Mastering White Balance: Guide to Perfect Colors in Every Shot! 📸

I mean, even if you saw some of my previous videos, you probably thought that I just had blue lights back there, but what I'm actually doing is just tricking the white balance within my camera.
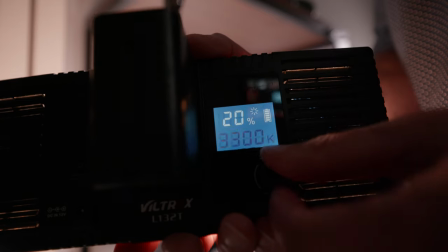All those lights behind me are set to 5600 Kelvin or daylight balance. The only one that's not is that light right there on the shelf because it's not a bicolor light so I can't actually change it. And this strip light right here, it's got a little bit of a blue tint to it that's as white as that one will go. But all the rest of the lights including my key light here are set to 5600 daylight balanced.
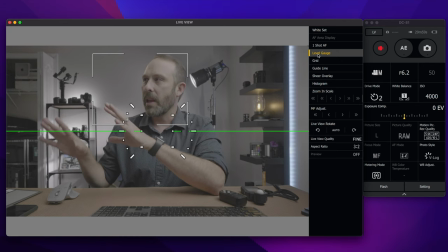And so what I'm doing is I'm screen recording here and I'm going to show you guys how I'm going to adjust the white balance. I can't get behind the camera so I have to do it this way. But I'm going to change the white balance on my key light to more of a tungsten light and you're gonna see me get really orange but you'll see what i'm gonna do with that in just a second so it's set to 5600
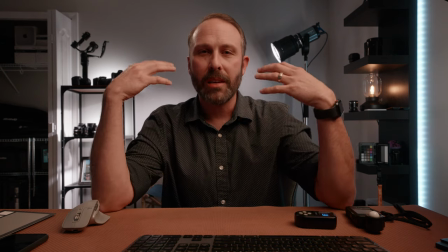now i'm changing that to 3200 and you can see now my skin looks really orange it just doesn't look right but all the
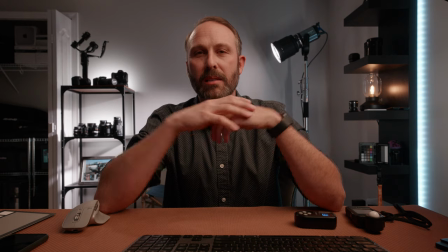background here still looks white and that's because the camera is set to the 5600 daylight.
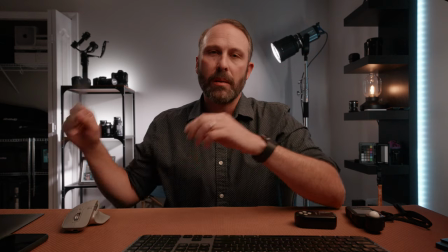So now this is really warm. But what I'm going to do is I'm going to take my gray card, which doesn't look very gray at the moment,
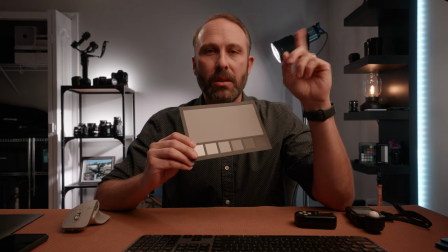and I'm going to set the white balance to this key light, the tungsten color.
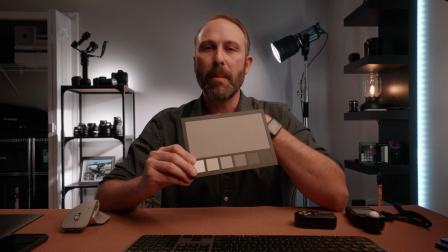And that's going to tell my camera that that is white. And so it's going to make my skin tones look correct, but it's going to cool down that background dramatically.
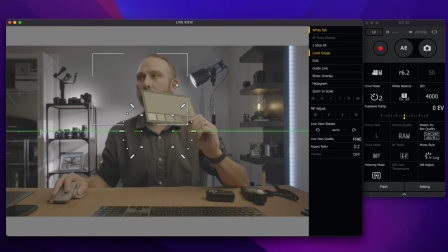So I'm just going to take the eyedropper here, point my gray card at the key light, take a sample.
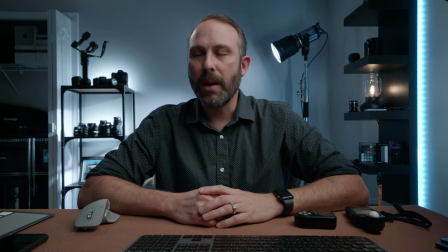And there you go. Now everything looks correct. So you can see my skin tone looks normal.
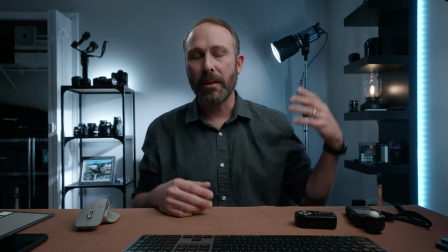The you know, I might have a little bit of blue here and there from just spill from the background. But you can see the background is nice and blue, nice and cool.
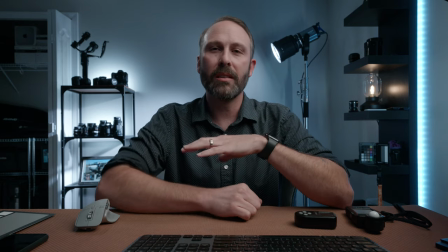We've got good color separation going on here. This is actually a trick that they use in Hollywood.
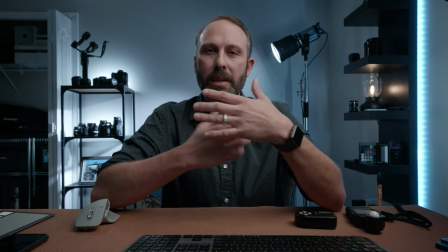They won't always go that cool in the background, but they'll cool it off a little bit just to give some separation so I don't blend into the background and things like that. So that's pretty much it. Let me know what you guys thought about that little trick. If you have any questions, if I didn't explain it properly, let me know down below. But that's it for today's video. If you found it helpful, give it a thumbs up. I will see you guys on the next one. Thanks for stopping by.